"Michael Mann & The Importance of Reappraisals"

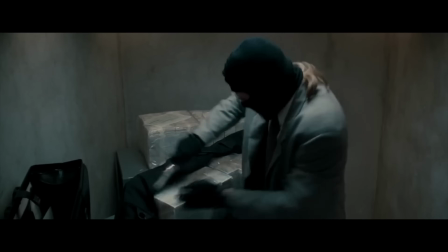753s
I think we're all aware of the banks and their detrimental effects on us all.
I didn't burn people.
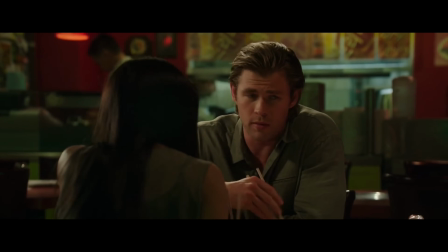758s I don't burn people. Banks are chiseling everybody all the time anyway.
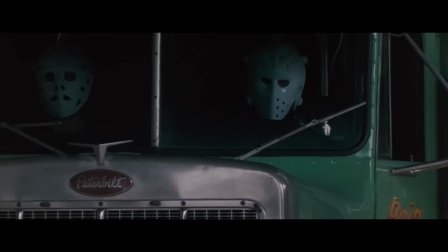763s
For all of Heat's remarkable character work and worldbuilding, I haven't even mentioned one of its biggest achievements, and that is its action.
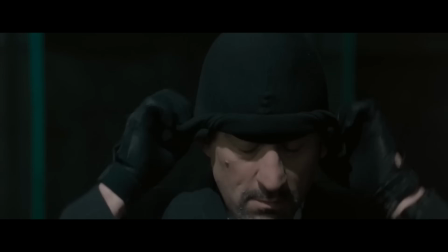772s
While all the set pieces are incredible, the undeniable standout is the bank heist, which is masterfully choreographed and shot. shot.
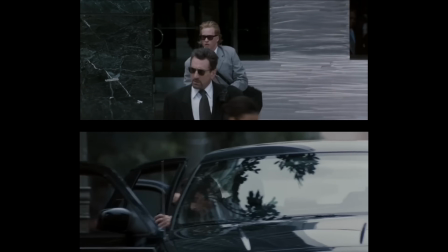779s
To establish space, Man initially opts for the use of wide shots, before switching to medium shots as Hannah and Neil converge.
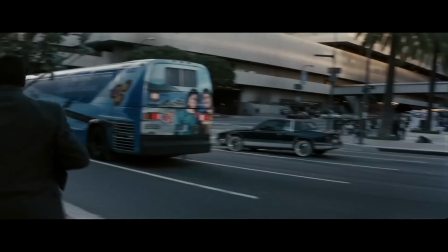787s
Close-ups are used to showcase character emotion and their state of mind, and wide shots are increasingly used as the fight increases in scope and physical distance.
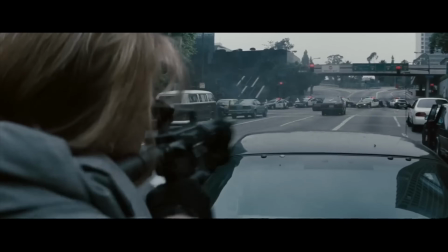797s
Through his precise choice of angles, we are not simply spectators in this shootout, but rather we are part of it.
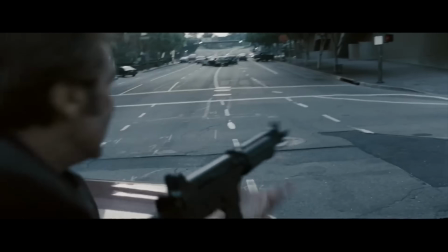806s
Then we have the use of handheld cinematography and quick cuts, which add to the highly chaotic and kinetic energy of the scene.
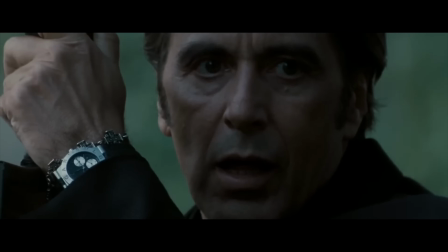814s
It's absolutely masterful directing, and I think Man is one of only a handful of directors that could ever pull off an action scene of this scale.
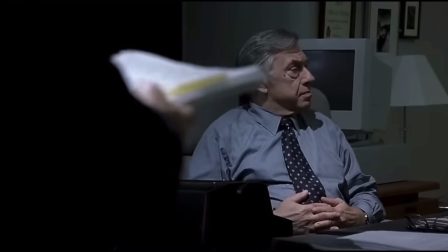823s
Following Heat, Man would go on to direct the brilliant and critically acclaimed The insider, before diving further into biographical territory for 2001's Ali.
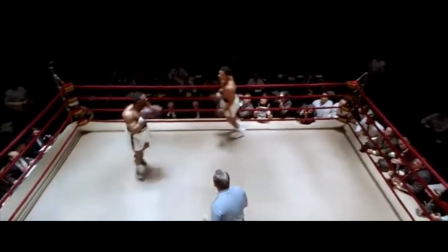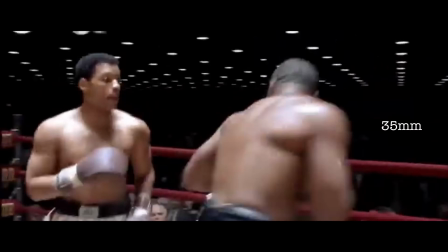837s
Ali is significant in man's filmography,
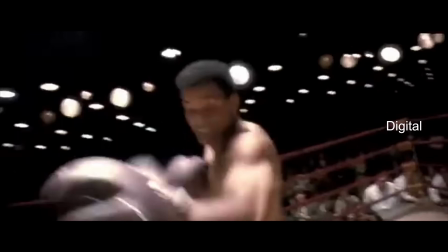840s
as it was here that he started experimenting with digital cameras for the first time, before going even further in Collateral.
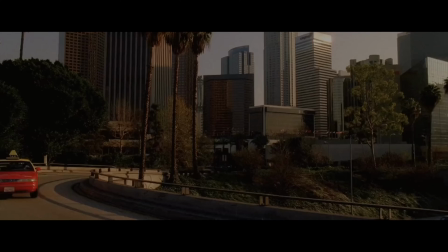852s
While Collateral's big interior scenes and all-day exterior scenes were shot on 35mm,
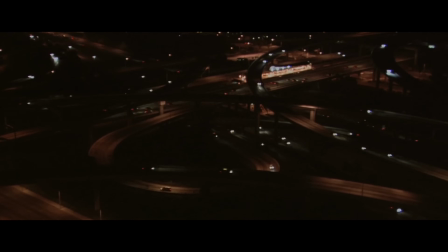857s
the bulk of collateral was shot digitally and would mark the start of a new era for man in the ever-evolving and increasingly digital film industry.
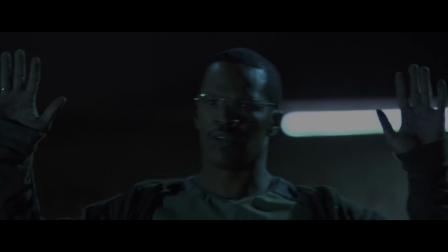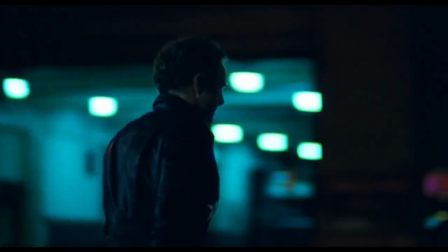872s
Ever since the beginning of his career, man has always been a nocturnal director.
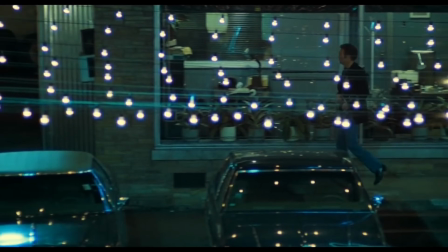877s
Whether it's Thief, Manhunter, or Heat,
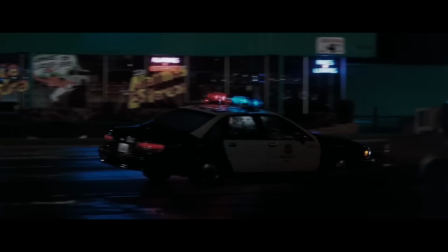880s
the night time is man at his most atmospheric, and now, due to digital cameras, he could go even deeper.
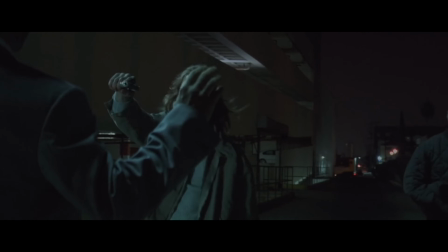888s Huh?
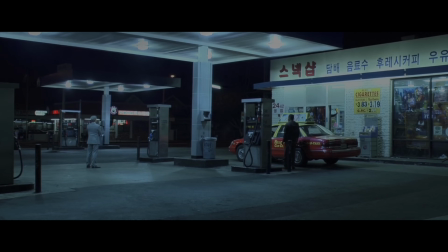893s
Clatterall's entire story takes place over a single night, which allowed man to really test the limits of this new technology. The scene on the 14th floor, for example, used basically no lighting, creating silhouettes against the backdrop of LA.
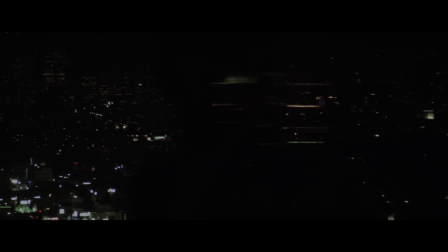908s
It's an incredible sequence that reduces content to shape, and reaffirms the nihilistic philosophy of Vincent.
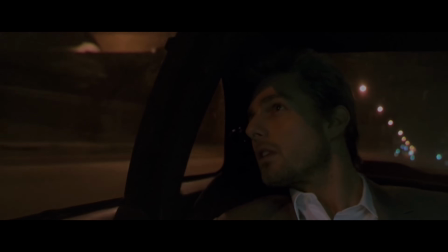916s Millions of galaxies of hundreds of millions of stars and a speck on one in a blink.
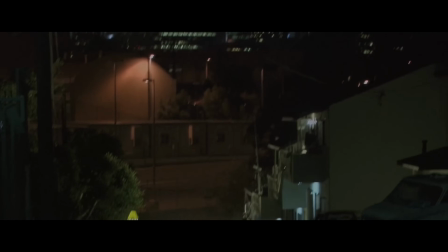922s
Many would consider Collateral to be man's last true great film, which blends both the old and the new.
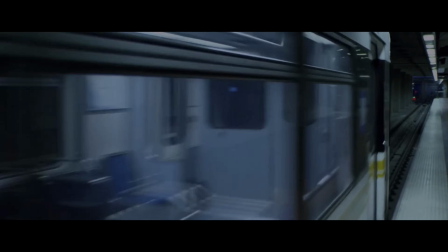927s
But this is something I strongly disagree with as his digital era holds some of his absolute greatest films.
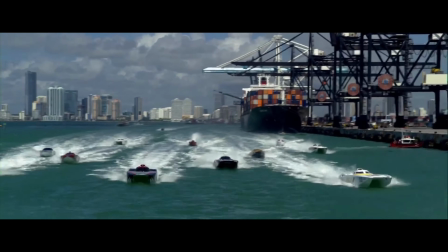934s
Starting with 2006's Miami Vice.
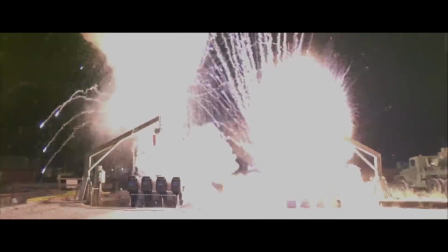941s
With a notoriously troubled production, dense plotline and poetic visual style,
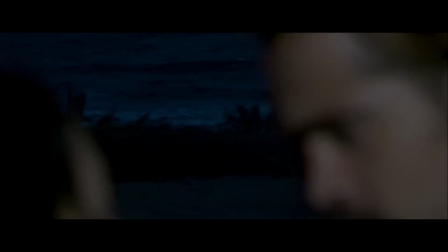946s
it is little wonder that upon release Miami Vice struggle commercially.
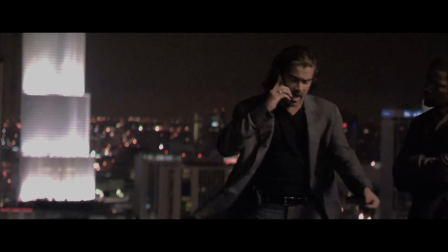950s
As its pixelated backdrops suggest, the world of Miami Vice is in a state of constant dissolve and change.
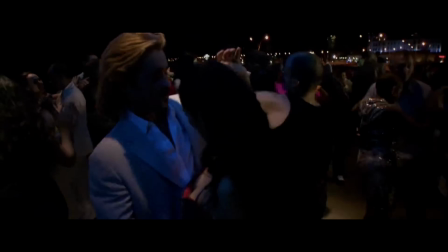957s
In such a world we find our characters struggling with their identity, and building their lives around what is, and not what could be.
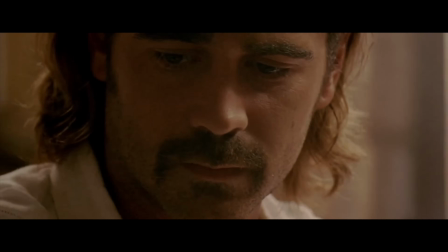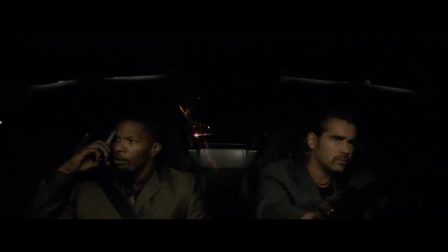971s
Man was never interested in using digital technology to replicate film.
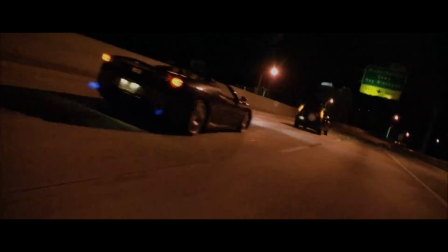976s
He instead understood the unique and singular aesthetic that could be derived from such technology and leaned into it, with breathtaking results.
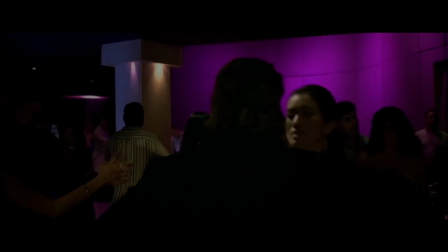985s
Miami Vice represents the absolute pinnacle of digital photography,
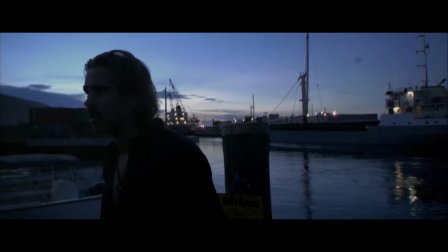989s
a high budget art piece that resembles the visual poetry and sensuality of Wong Kar Wai more than it does your standard police procedural.